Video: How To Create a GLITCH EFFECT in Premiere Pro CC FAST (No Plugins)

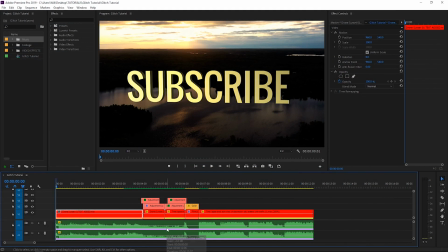0:06 Okay, in my Premiere sequence here, I have the outro part from my 3D text After Effects tutorial, and this is the section that has the glitch effect in that video.
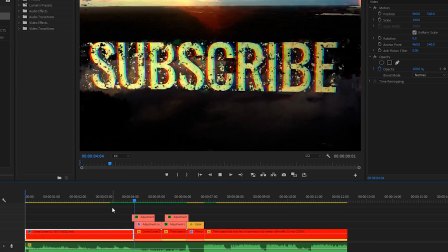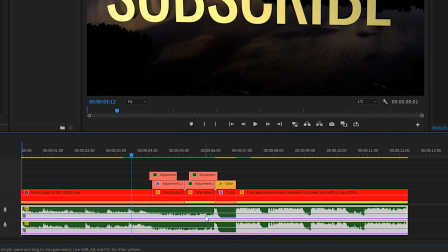0:24 So I have a track down here by Epidemic Sound, and as you can see from the waveform, there's a gap in the audio here, and then it starts back up. That's where the beat comes in. And before that, there's kind of this like reverse sound. And that's why I chose this section of the song for the glitch effect.
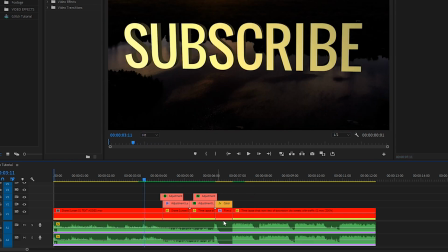0:44 And you'll also notice that there's not a lot of layers that make up the glitch effect. There's just a few adjustment layers and then some keyframing on the actual clips themselves. You used to have to use third-party plugins or After Effects to create some cool glitch effects. However, built into Premiere Pro nowadays,
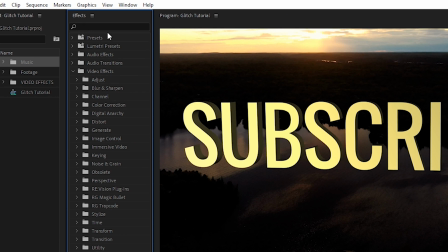1:02 you have under the Video Effects tab within the Effects Control Panel, you have a section in here called Immersive Video.
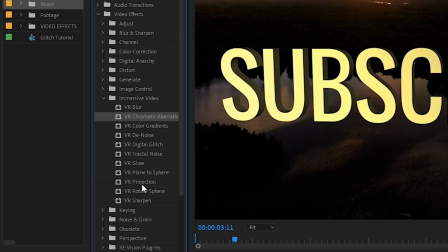1:09 And in here, there's a whole bunch of different very cool and powerful effects such as Digital Glitch, Chromatic Aberration, and also VR Color Gradients. Those are the three we're using in this effect.
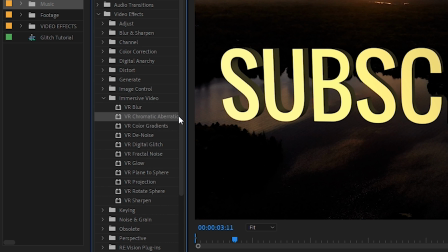1:20 So the Immersive Video folder inside the Effects Panel is really powerful, and you should definitely take some time to test all of these out to get a good idea. That's exactly what I did to come up with this result, so let's break down how I did it.
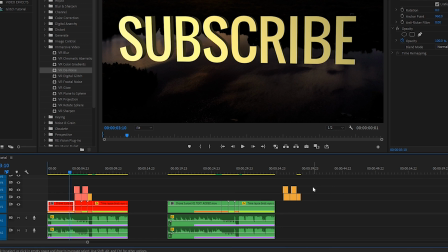1:33 Over here, I have an exact copy, except I've moved over the adjustment layers to the right.
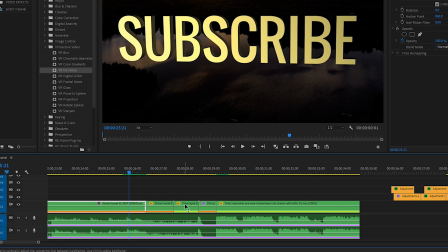1:39 So let's have a look at this section right here without the glitch effects, and I'll show you what it looks like with just the position keyframes and what they're doing.
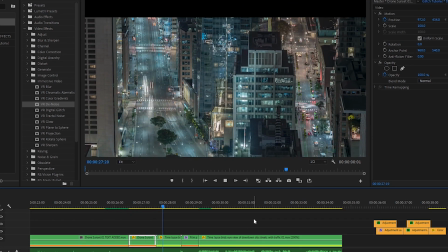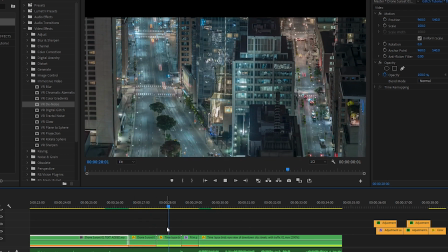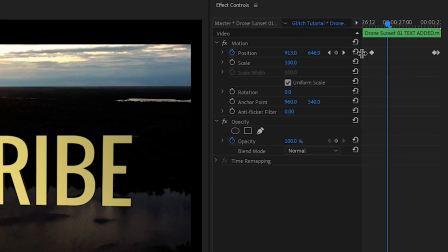1:58 All right, so on the first clip, you'll notice that there are two keyframes at the beginning and two keyframes at the end.
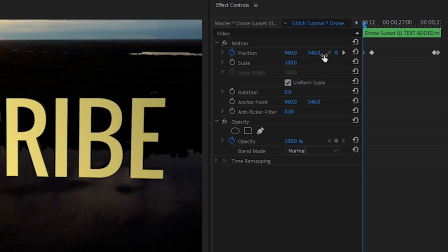2:03 So if we go to the beginning, you'll see that the footage starts at 960 by 540, so it's perfectly squared up to the frame.
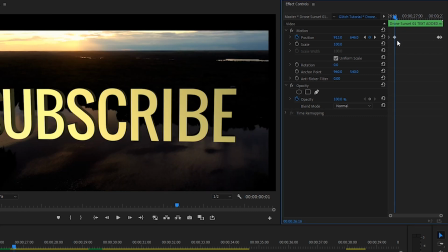2:10 And then by the time it gets to the second keyframe, it drops down and moves to the left a bit.
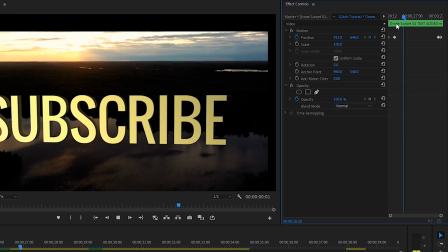2:15 So that's all that's doing there, just dropping and then moving to the left.
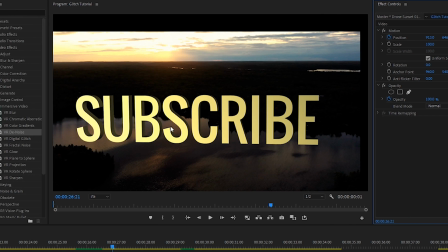2:20 The reason I'm doing this is to try to recreate that traditional film look where the film has been displaced and is just sitting a little off where it should be.
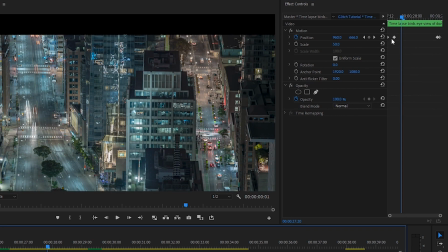2:29 And then if you do the same thing on the following clip by keyframing the position at the beginning and the end as well, it will help with a transition between the two clips.
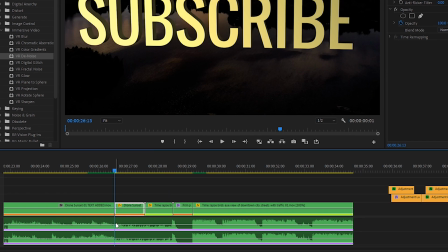2:39 Beyond that, I did cut the footage right when the reverse sound starts in the song.
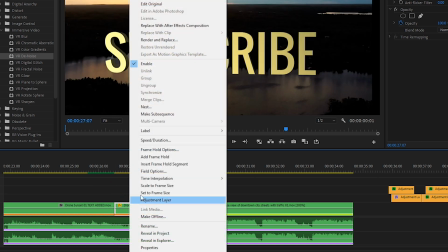2:45 And then I right-clicked the clip, went to speed duration,
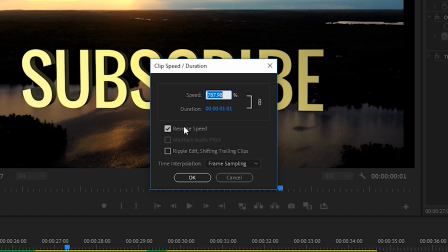2:49 reversed it so that it plays backwards, and then I also sped it up by about 800%.
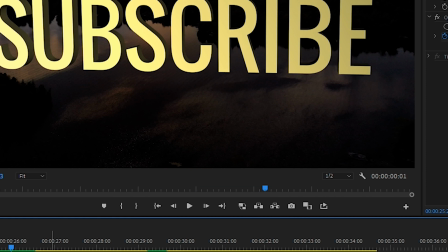2:55 That gives it that really quick reverse feel, and it works really well with the song.
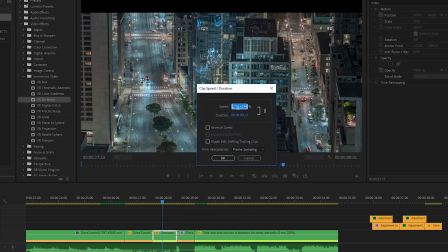3:01 And then on the next clip, I did not reverse it, however, I did speed it up quite a bit. Now that you have an understanding of that, let's bring back our adjustment layers.
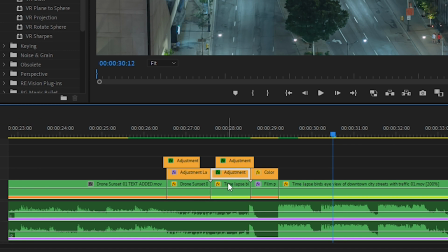3:09 And you'll see that there's an adjustment layer that completely covers this clip, and another one that covers this clip, and then two above that are slightly shifted.
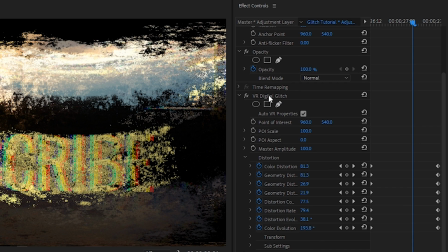3:17 On this bottom clip, inside Effect Controls, I have the VR Digital Glitch applied, and then there's a bunch of keyframes.
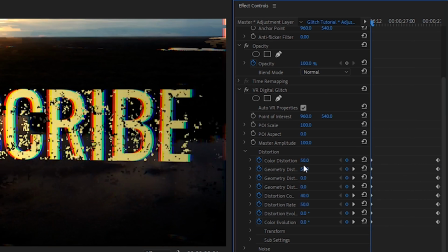3:23 So at the beginning of the clip, I have the number set to relatively low,
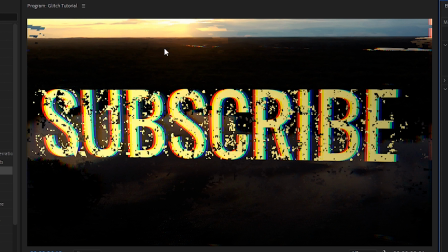3:26 and that creates just a subtle glitch effect that doesn't really change too much of the frame, although you can see there's still a bit of stuff going on.
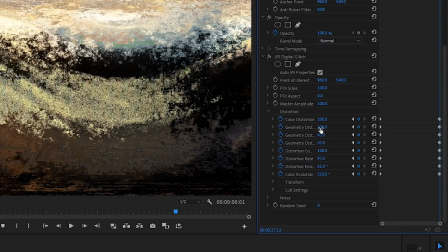3:34 And then by the end of the clip, you'll notice that the numbers have been increased by quite a bit, and it really heavily affects the look of this clip.
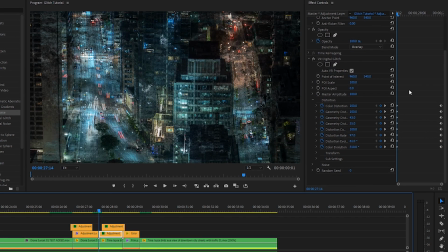3:41 And then on the next clip, we've done the exact same thing, only in reverse.
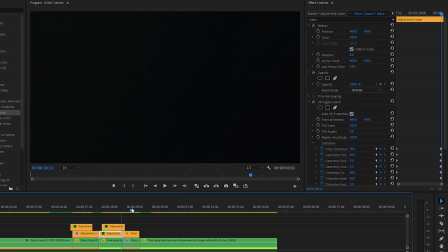3:46 So it starts off heavily affected, and then by the end, it's much less. The next clip is just a solid black color mat with the opacity set to 95%,
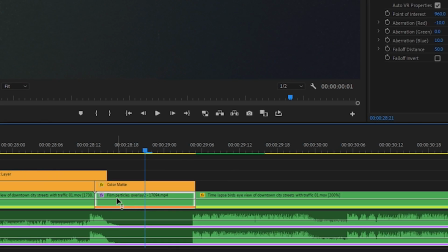3:54 and then underneath is a film particles overlay that I got from pixabay.com for free,
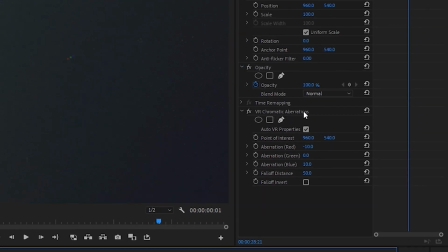4:00 and then I've added the VR chromatic aberrations and changed some of the settings,
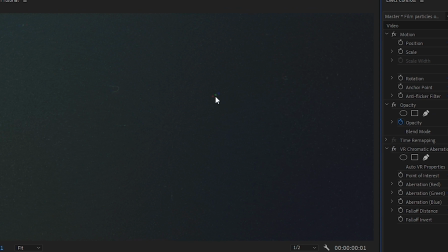4:04 and you'll see if I turn it off, it doesn't really do all that much, but it adds a little bit of color highlights to certain parts of the frame. It also gives it a slight blur.